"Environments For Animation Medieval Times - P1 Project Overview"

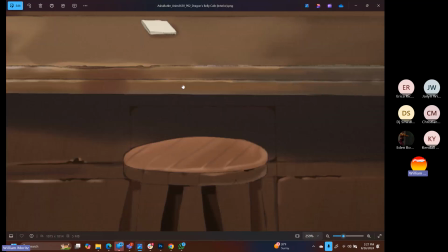Really nice rendering job on the stools,
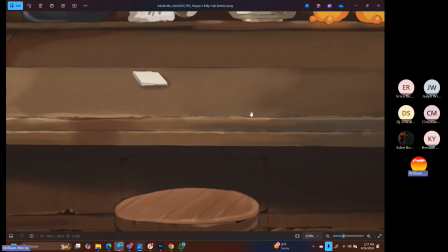giving the cracks and the wear and tear along some of these edges so they're not just perfectly straight is a great insight.
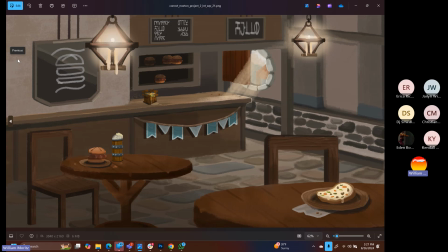This is a medieval burger tavern. I thought that they did a nice job with this one, thinking through the tables. You got some good wall breakups, some good differing colors for the stone on the ground.
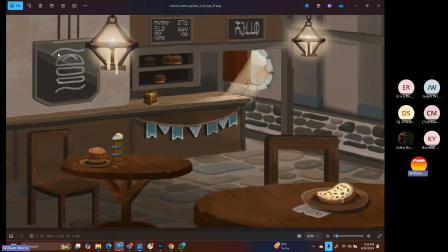That can be really helpful. They've got a ordering menu up at the top. They've even got their own little medieval chalkboard type of logo, which I thought was really nice. I'm not sure why they put a pizza here on the table. If it's a burger place, they could have kept the theme going a little bit further, but you know, it's cool.
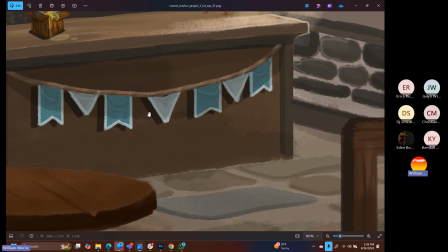I like the little flags. These are a great thing to be able to use within your shots as well.
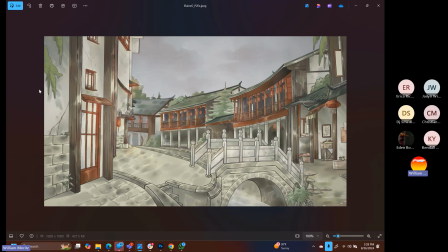Here is our first feudal medieval Japan piece that has a much more earthy, pulled back color scheme to it. As you can see, this is a completely different building style and structure. Be careful if you do decide to go the medieval Japanese route,
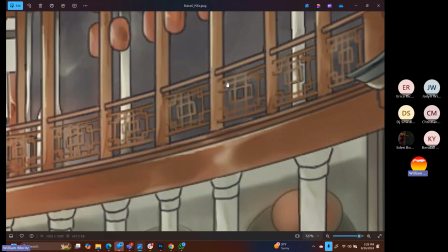because these structures, these shapes are you're going to be painting a lot of those. So making one of them flat first, and then going through and duplicating it, and then using the warp tool or the
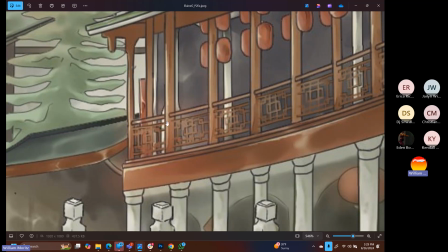distort tool to be able to lay it in to where you need to is really going to help you out a lot within this project,
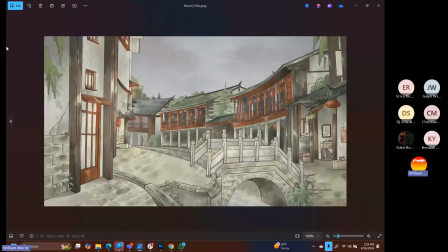so you don't have to paint 1,000 of those along the way. But yeah, that one's really, really pretty and nicely done.
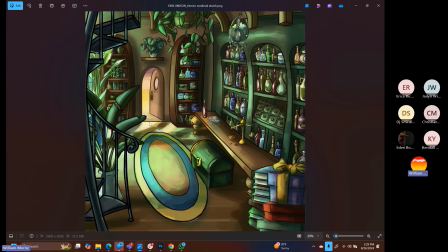Here's another apothecary interior shop, potion shop. We've got the hanging vines, the other little hanging items. Love the spiral staircase on the left-hand side, the stained glass window that we're hinting at as the light starts to filter through into the space.
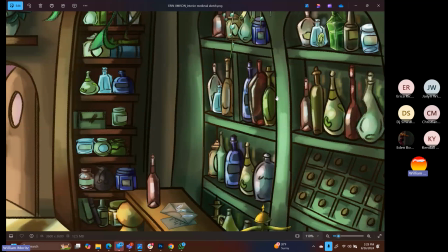Really cool color scheme. And yeah, they've gone all out with rendering each and every one of those little bottles within there.
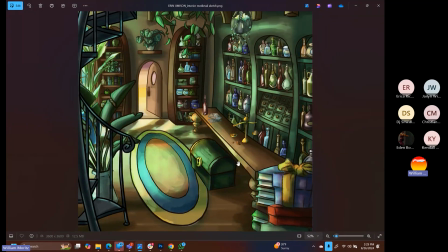It looks filled up. It looks well stocked. So I think that, once you establish that amount of product within there, you got to keep it going.
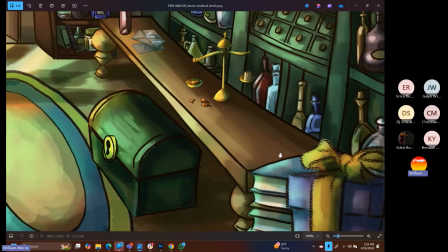You got to fill up the.
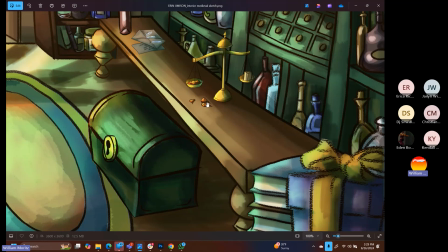Uh-oh. There we go. All right, I'm back.
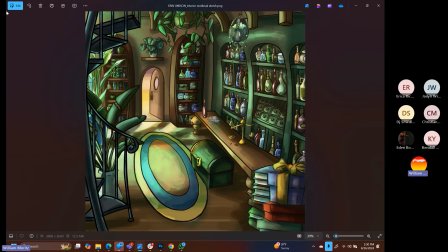Cool. So here we've got the same exterior shots. There's the interior for it. Here's the exterior shot.
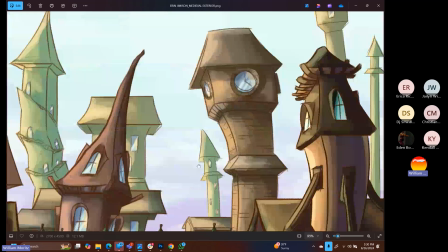Again, we got some non-traditional rendering and color spaces going on here with the green on the yellow.
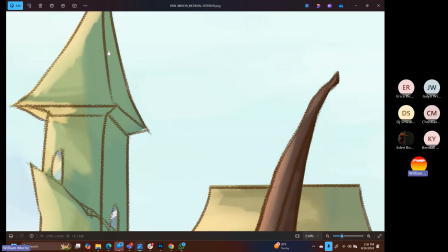This is one of my favorite color schemes in the entire world. This kind of olive green and tan. I think it looks really cool.
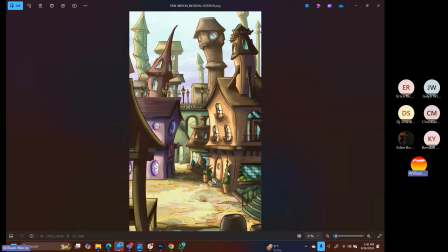So they're using that atmospheric perspective within this space.
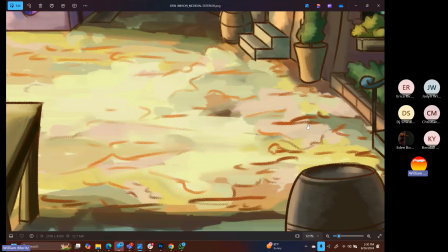Look at all the colors that they're pulling into the ground here with the pinks and the yellows and those same colors from the spires in the background.
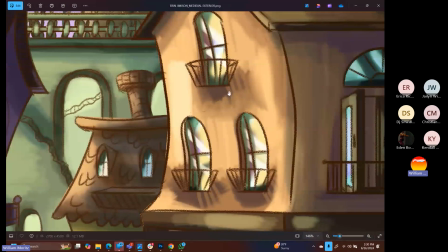Really, really nicely done. A little bit of messiness when it comes to the shadows underneath some of these sections, but that's a stylistic choice.
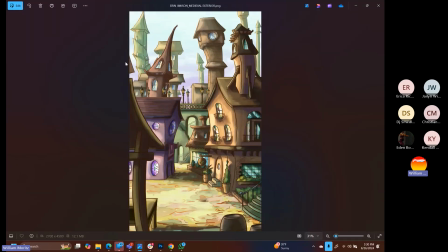Overall, I think that we've got some really good Dr. Seussian type forms, and then just an overall strong composition with the shopkeeper's stall that's directing the viewer's eye towards where we want them to look at to get us over to the apothecary.
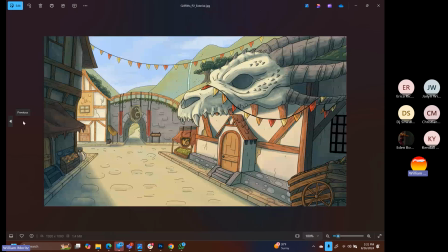And it's just a really fun shot. This one was pretty cool as well. So we've got a big dragon skull up on the front. I like the use of the the flags. Pretty good sense of depth within the shot.
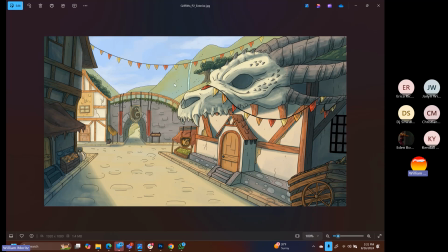I love how they use the mountains within the background to frame the viewer's eye and lead us down towards where we want to be looking at.
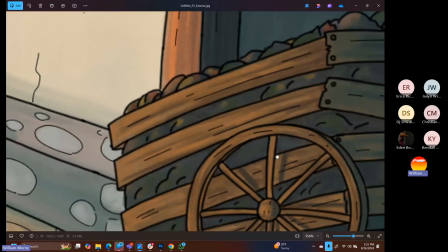Good job with the cart over here on the right-hand side and drawing the cart wheel to direct the viewer's attention.
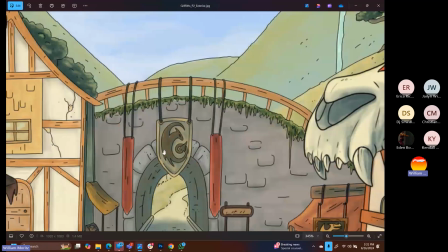This building over here has some nice details. And then we've got some other ornament that's going on within this space.
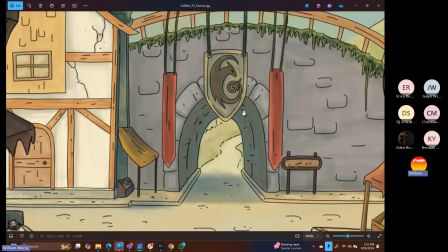We've got some city signage. We've got another little stall set over here on the side. And then, yeah, the flags going over the bridge are a nice touch as well.
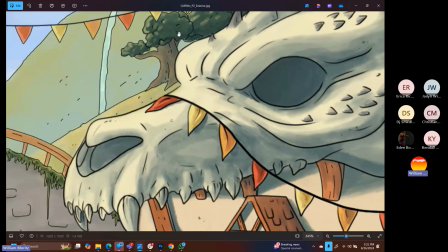Overall, maybe a little bit more that they could have done with these tree shapes.